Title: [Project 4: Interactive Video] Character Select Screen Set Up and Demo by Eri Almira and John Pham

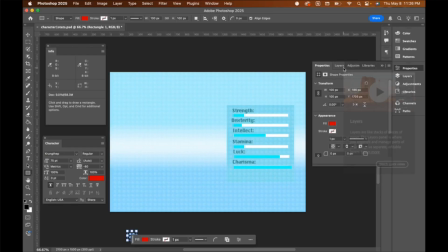So for our project, we wanted to have a PS2 type look to our character select screen.
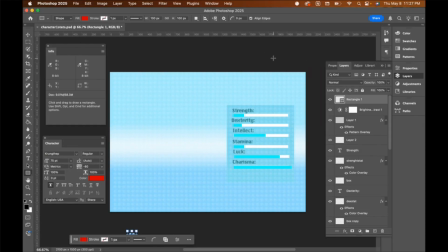I was tasked with making the background assets along with our stat menu. So for the two characters, I first wanted to give them two different color schemes. I went obviously for my model with blue and lighter undertones.
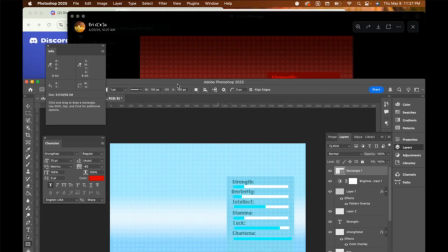And then for John's, I did a more dark red and a darker black undertone. And I think I just wanted to it's just an easy way to distinguish between the characters visually.
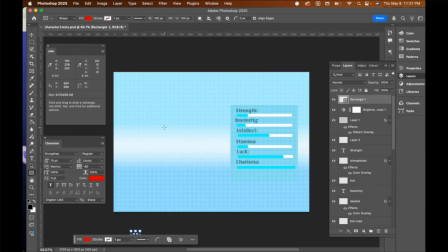Um, I also did created a pattern overlay, just making a simple circle and creating a tinier circle, and it's supposed to mimic LED screens, um,
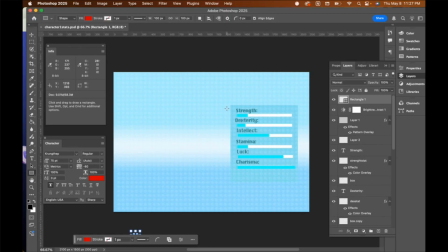to mimic the older television look. Um, I wanted to give it more dimension, thus I have a on mine I have a white line in the middle, kind of blurred together.
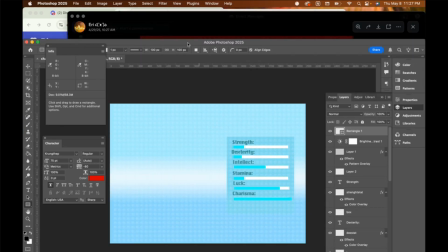And then for John's, I would have a red one in the front.
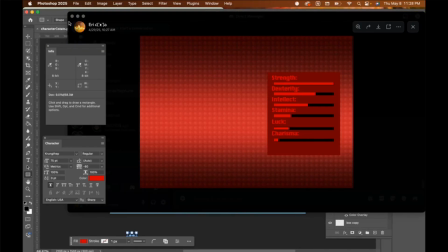For the stat menus, I just used created a
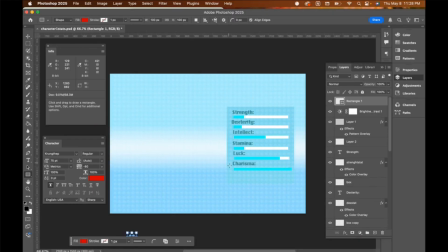rectangle shape using Photoshop's tools. I just added our text, so strength, dexterity, intellect, stamina, luck, and charisma. This was really fun because we got to talk about which ones we thought would be most would have higher stats at, which was fun to do. Um, yeah, and
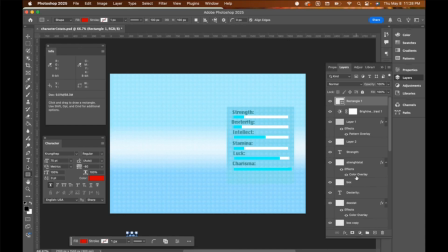the bars are just a simple rectangle tool, and same with the blue ones as well. Um, yeah, I wanted to again, all the stuff I did for the visual of the background was to emphasize more of an old school type of video game look.
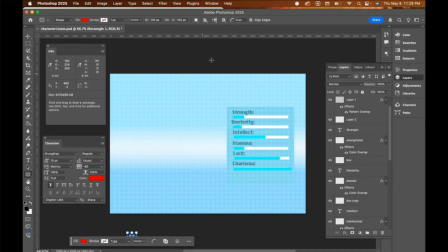And yeah, that's all for the video back ground assets. Now moving on to how to 3D model your scans.
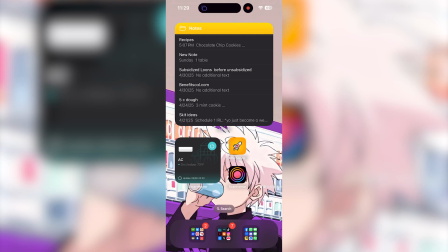Yeah, so for the way we 3D modeled our scans is that we used John's phone, his iPhone, and then we used the app Scaniverse, as you can see on screen right now. So the user app is really easy. First, you need to click the plus button in the middle.
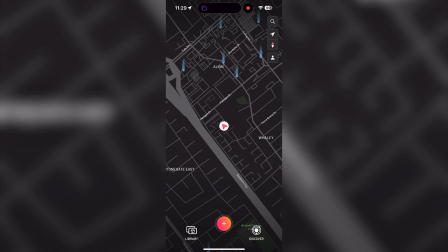Then you want to click Mesh, classic mode with more export options.
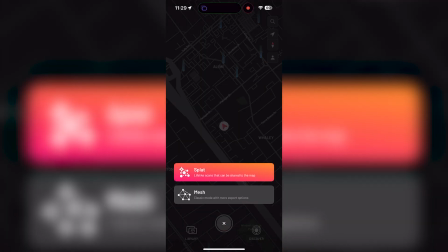Then you want to click on Medium Object.
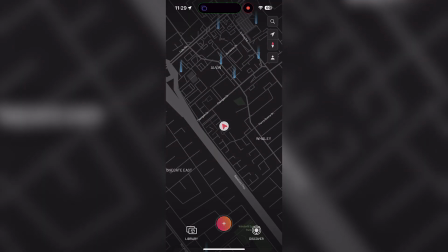And here's where you want to adjust the camera for a bit. You want to allow it to capture the range first before using.
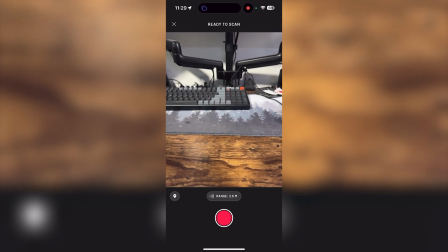Um, so now, after it's adjusted a bit, as you can see with the lasers,
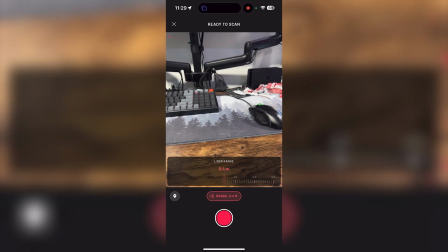we then can scan an object, which we would then do after we press the red button.
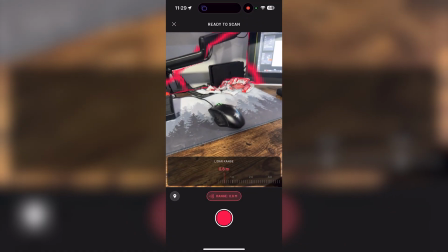And as you can see, there's red lines on the screen.
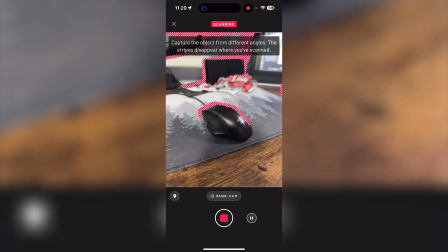Once you move them around, you just want to capture the object in all angles to get the best view you can of it.
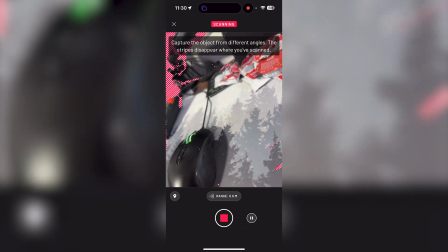Um, and yeah, this was a bit difficult to do with our 3D models of ourselves just because of lighting issues.
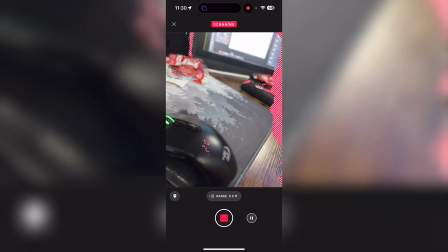Also, as you'll see later on,
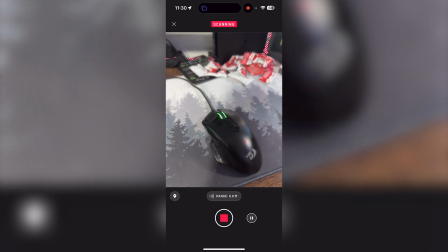black does not go really too well with the 3D model software,
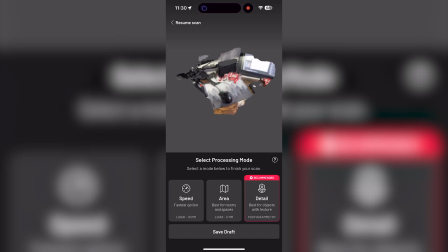or 3D scanning software, and also the poses that we do, or specifically that I do, is a bit difficult to clean up, and it wasn't able to scan perfectly.
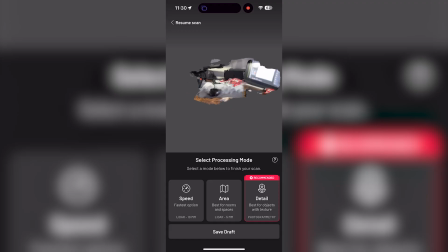All right, so moving on to the code. Oh, sorry.